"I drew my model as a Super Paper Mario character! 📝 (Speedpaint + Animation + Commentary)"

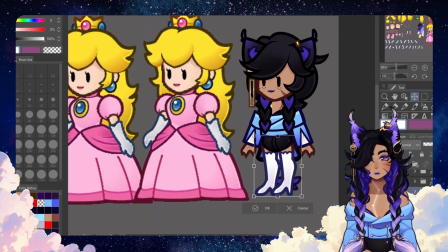8:18 Make her a little shorter. I kind of just edited the proportions to look a little bit more like Alcora. And here we have the two of them side by side.
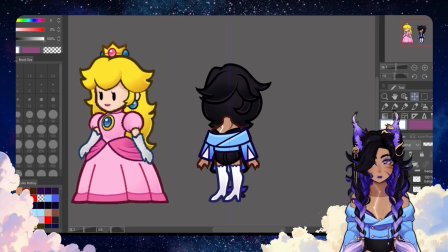8:25 This is just me kind of looking for style over consistency, and I think it came out pretty well. The last part of the speed paint is renaming all the layers.
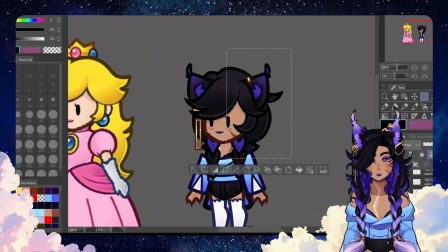8:33 For any kind of animation, it's always going to be like 20 minutes of renaming layers. It's no fun. I hate doing it. It's the most tedious part of any animation. But if you don't do it before you import it into your program, your life is going to be terrible.
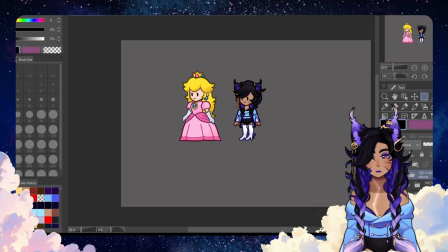8:47 Here I transition into live 2D.
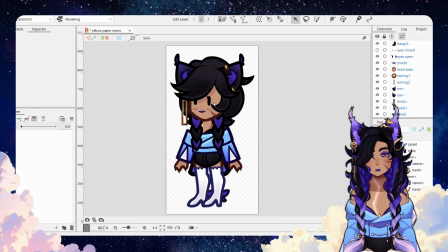8:49 I imported the PSD into the program, and the first thing I do is make a texture for every single image.
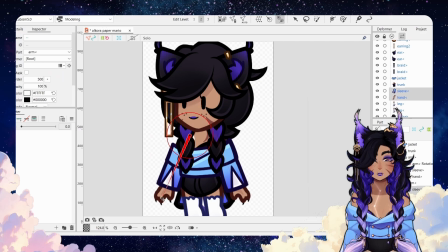8:56 This is the most important part of any live 2D project. If you don't do it at the beginning, you will be dealing with issues for the rest of your project.
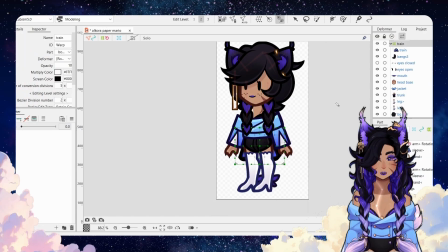9:03 I add about 1 million rotation deformers because most of the animation that we're going to be doing is simple rotations in the style of the game.
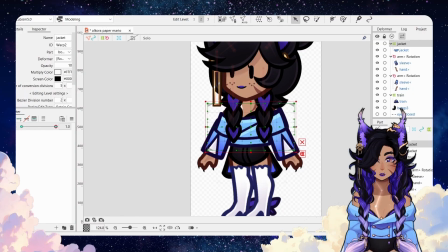9:10 So to things like her hair, her arms, her braids, her head.
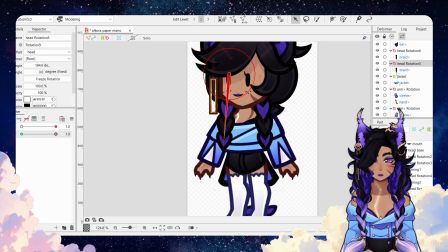9:15 Right now I'm working on the breathing idle animation, which is quite bouncy in the game. I referenced Peach a lot for this, so her hair bounces up, her bangs kind of fluff out.
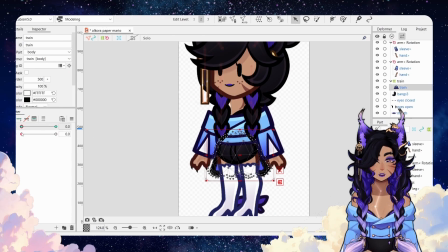9:24 Since Alcora has these big cat ears, I make those kind of bounce as well.
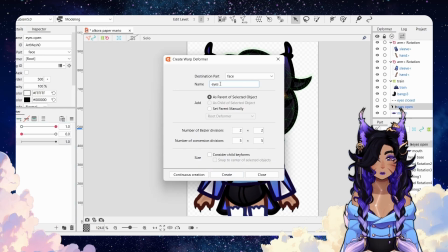9:28 Her arms kind of come up and down slightly into something like, not as extreme as an A pose, but they kind of have this up and down float.
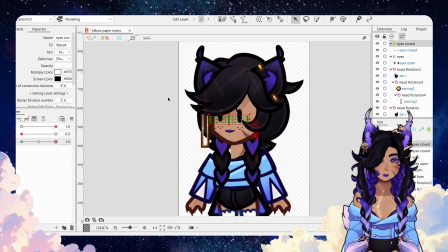9:34 Then I animate the eye blink, which according to the game is this 3-frame open,
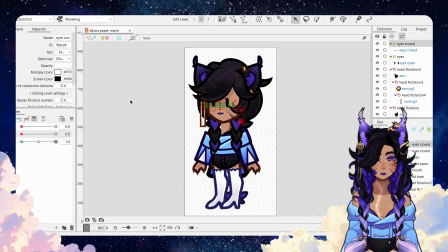9:40 half open, and then closed animation that I'm going to be rigging later. Just know for now that it isn't smooth.
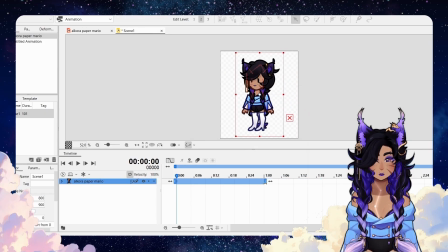9:46 It is kind of like a frame by frame, 1, 2, 3 down, 2, 1 up. And here we get into the actual animation.
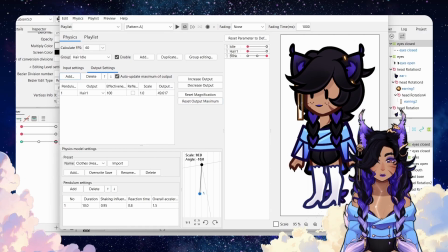9:53 So here I am setting about a second to begin because I didn't actually know how long the animations were.
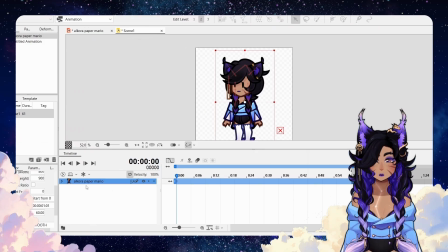9:57 I didn't time them. This is all very vibes based. I just look at it over and over until it looks correct, until it looks like it matches the game, which ended up being about a second and a half because a second was too fast.
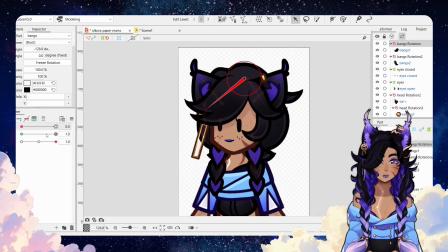10:11 When you're animating, you're going to be looking at the same loop over and over and over again.
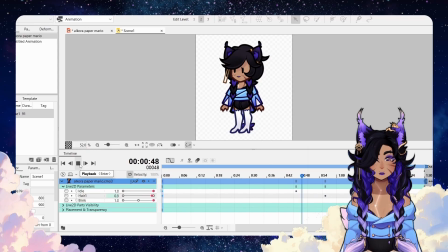10:15 I check it hundreds of times, so you see a lot of me just watching her idle and making small tweaks.
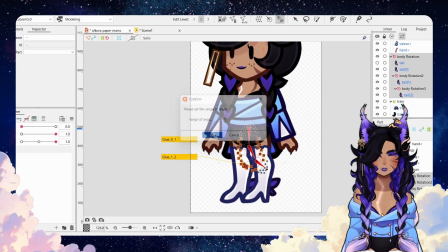10:21 That's a lot of what animation is. Here I go ahead and add some rotation deformers to her tail.
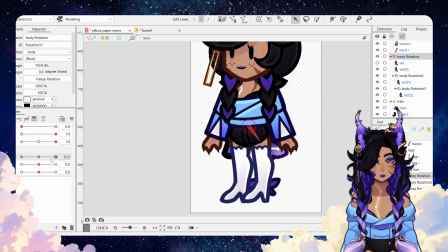10:27 I know that rotation deformers, that kind of movement, wasn't used in a game from 2007,
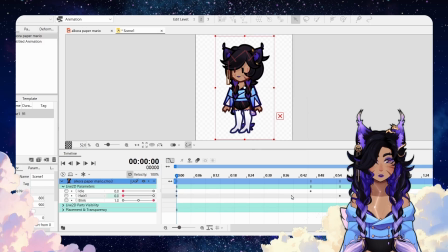10:32 but I wanted my model to have a nice swishy tail, so I again broke the rules a little bit just to have that little detail,
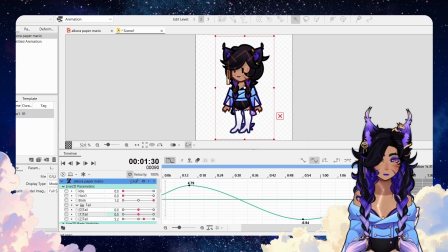10:39 and I think it came out really well in the end. Here I am messing with the timing because it didn't look good for a while.
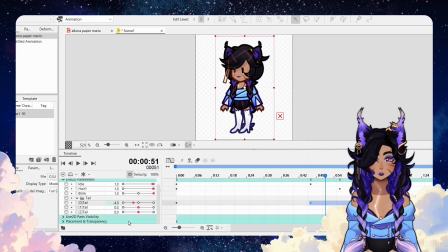10:47 It was kind of jittery and I had to change quite a bit. I originally baked the physics in, it looked terrible, so I did everything by hand in the end anyway.
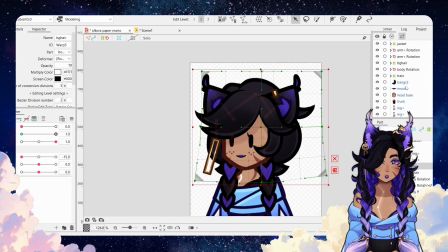10:58 And here I am watching the animation a million more times, making little edits to her hair movement, and then going back and watching it again to see if I like the changes or not.
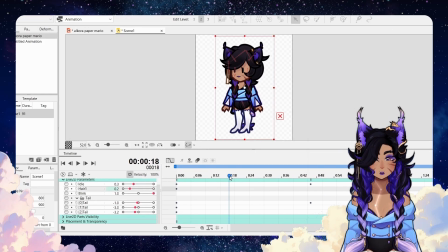11:07 Here I am adding a little bobbing breathing animation, which isn't in the game, but I just felt like it was missing, so I added it anyway. Here's that blink animation I promised earlier.
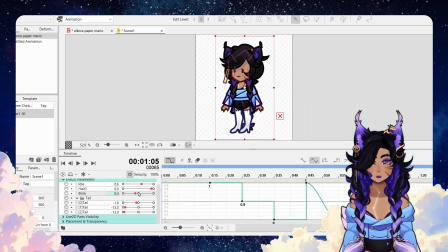11:21 So again, this is like a frame by frame animation, so I use a stepwise movements instead of like a curved movement that is the default in Live 2D.
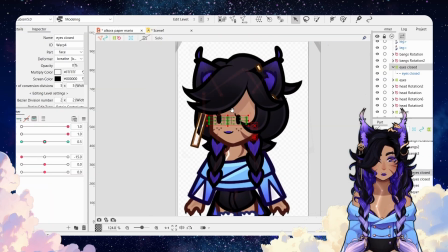11:29 I didn't want smooth transitions between frames, I wanted hard, abrupt frame by frame, and so I went ahead and did that.
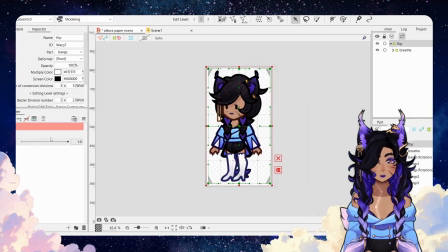11:39 I wanted to add one of those flipping animations that is so characteristic of Super Paper Mario, but it did not play nicely with my rotation deformers, so I just skipped it.
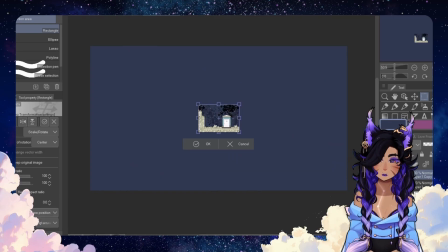11:50 We're gonna jump back into Clip Studio Paint for a moment so I can actually paint a background.
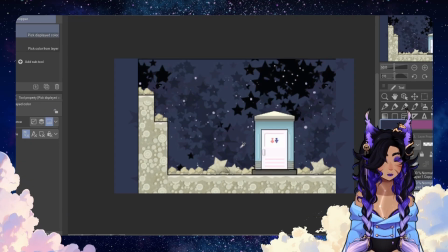11:54 I was looking for assets, but because the game is so old, all of the textures were really tiny and gritty looking,
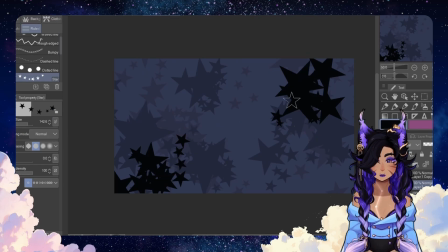12:00 so I went ahead and took this space background because Alcora is a star god, and drew it myself with the stamp tool.
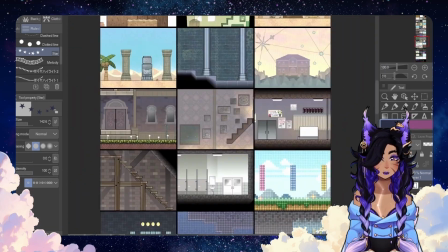12:12 I wasn't really sure what I wanted to do next. I really liked that kind of royal looking palace with the pillars and all the white stone,
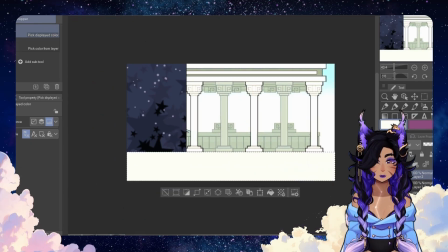12:21 but I decided I could not be bothered to draw all that stone.
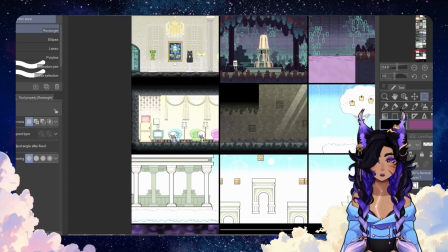12:24 And I also didn't like the dark background because Alcora's colors are already so dark,
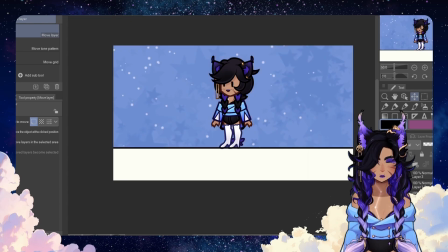12:28 and I thought her hair was starting to blend into the stars, that I changed them to a pale pink and blue instead,
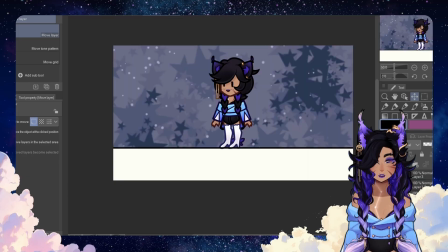12:33 which I think allows her to pop a lot more. I play with those colors for a minute,
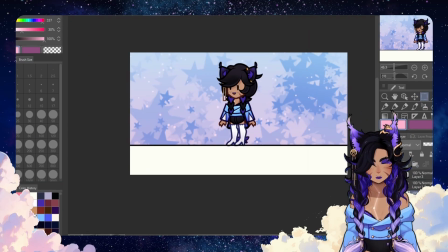12:38 and then I break into some files for a Super Paper Mario project that I actually started several years ago and abandoned because I got bored with it.
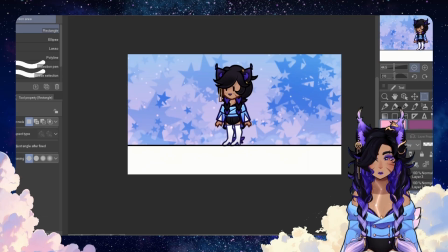12:45 So I take an old cloudy background and I resize it down and I just overlay it just to give a little extra something to the background.
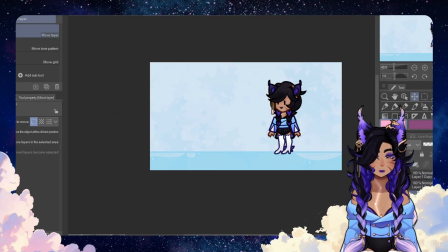12:53 It's really subtle, but I liked it. I didn't feel like drawing stone, I got pretty lazy, so I ripped this stone from that old same project and used a gradient
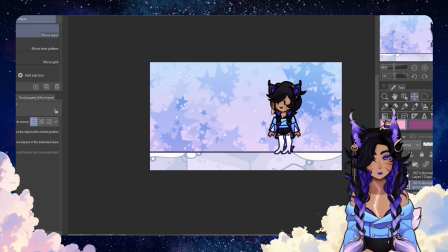13:01 map to make it white to kind of give the idea of the temple,
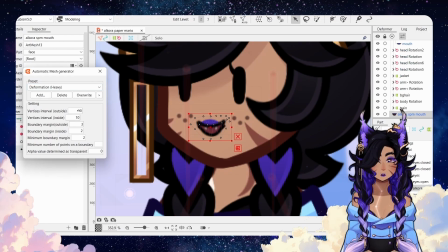13:06 even if I didn't actually draw it. And then we go back into Live 2D. So here I added a talking animation, which is literally just the mouth opening and closing.
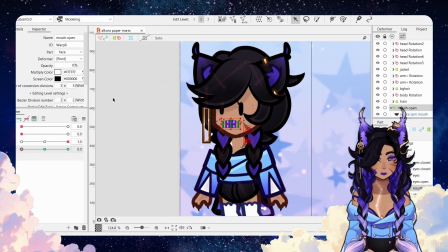13:13 Same as the eye, it is a frame by frame 1, 2, 3, 2, 1 animation that you're going to see a little bit later when I add the wave.
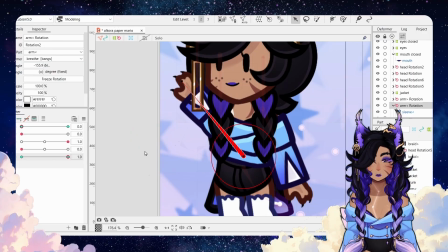13:20 Here I am adding the wave, and at first I wasn't even sure if I wanted to do this because I wasn't really sure how to animate her jacket moving with her arm.
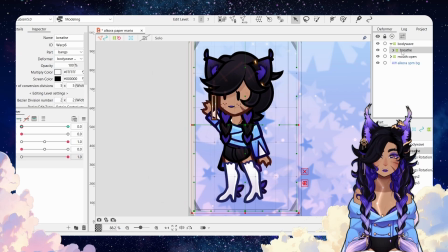13:28 It took a little experimentation, but I was eventually happy with how it went.
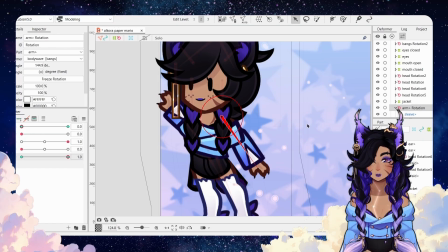13:32 I used a warp deformer here, which again doesn't fit the style of the game, but doing nothing with it looked even sillier, so this was my compromise.
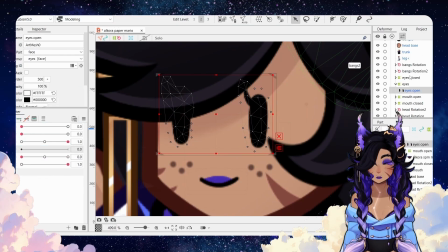13:40 I don't really think it sticks out that much. I think it fits well enough.
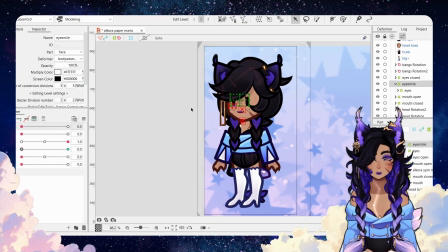13:45 I also added a little bit of happy eyes, like an eye smile, if you're familiar with Live 2D, because this is something they do in Super Paper Mario as well.
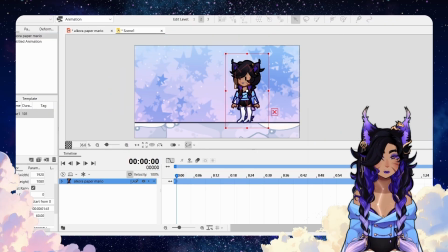13:52 It's very subtle, but it adds a little something. And again, it's not an animation, it's a frame by frame where it either changes and then changes back.
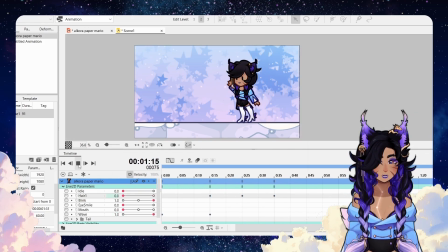14:02 Here I am keyframing that little wave animation. I'm adding the bounce to her hair.
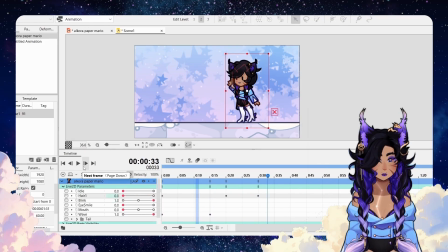14:06 I'm adding the movement so it flows because the wave is kind of bouncy in a way that's hard to describe. It took me a while to get it right, but I'm pretty happy with how it came out in the end.
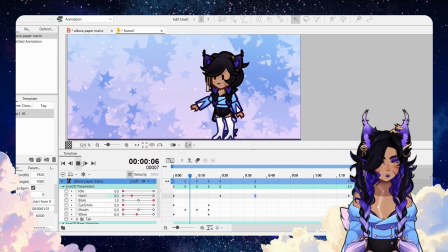14:19 I did mess with the timing a lot because, again, I didn't time the animation, so it really was just vibes based.
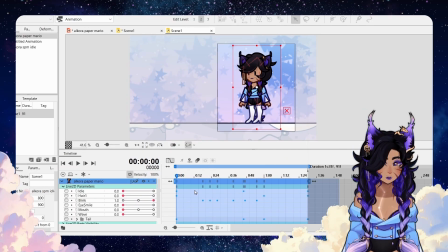14:24 I just changed the timing until it looked right.
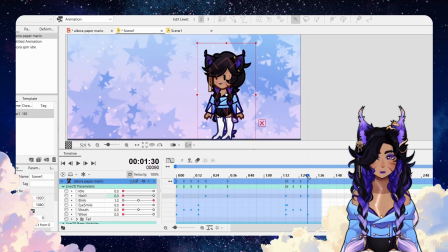14:28 And then I go ahead and combine my idle animation with my wave animation to make a looping animation with both of them.
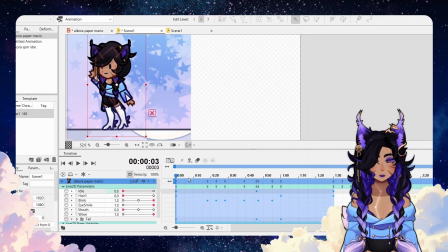14:38 By the end, it ended up being about 4 seconds long.
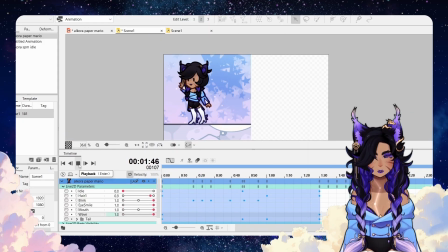14:42 I was having trouble getting the keyframes to align, so that took some trial and error as well.
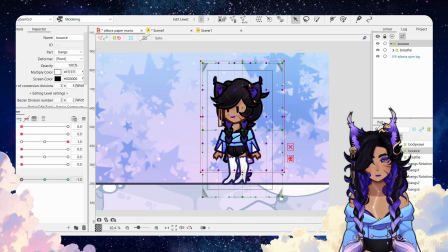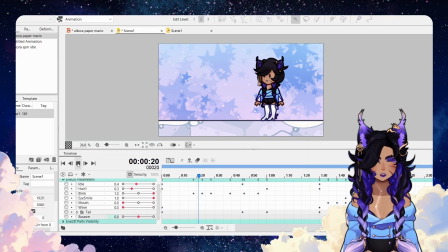14:56 But in the end, again, I'm very happy with it.
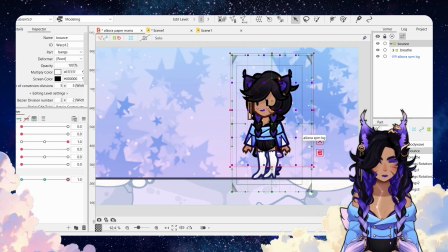14:59 You will be very familiar with the fact by now, if you have not animated before, that it really is just a lot of trial and error.
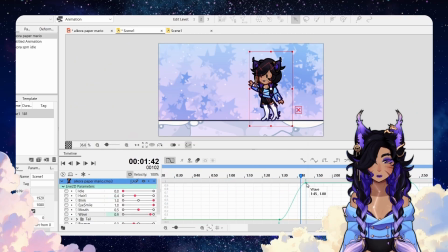15:05 It is just watching it over and over and over again, making tiny little adjustments, and watching it over and over and over and over again to see if you like those adjustments, so on and so forth.
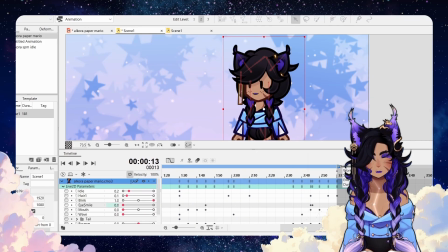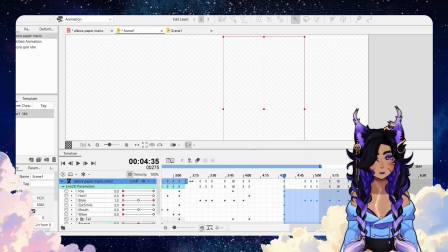15:22 This is me copying and pasting that idle animation so I could make the animation a little longer because I wanted it to loop a little slower.
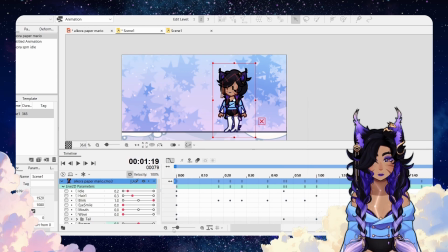15:29 I didn't want her to wave every other second.
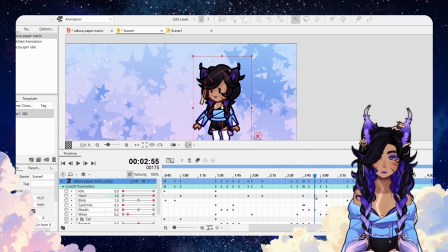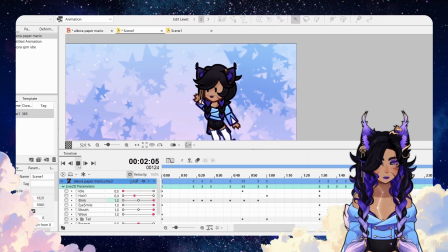15:39 And we're about coming up on the end here, so now let's reveal the final project.
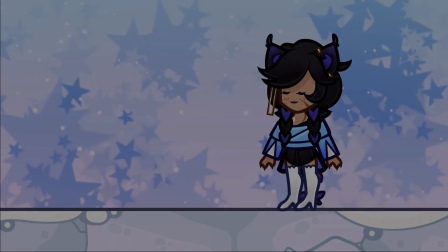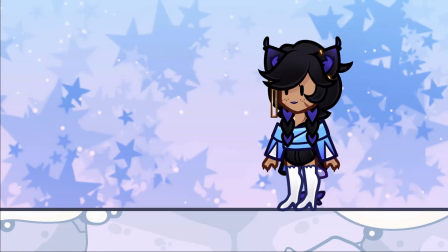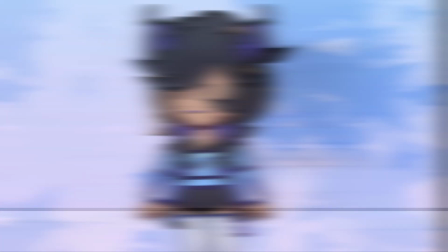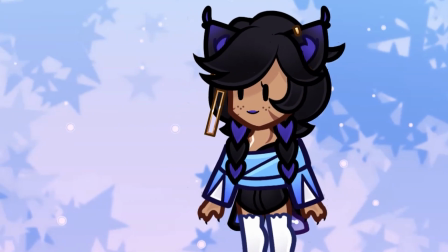Thanks for sticking with me this long. I hope you enjoyed the process and the end result. I am so happy with it. I think it came out so cute, and I'm excited to do more projects like this in the future.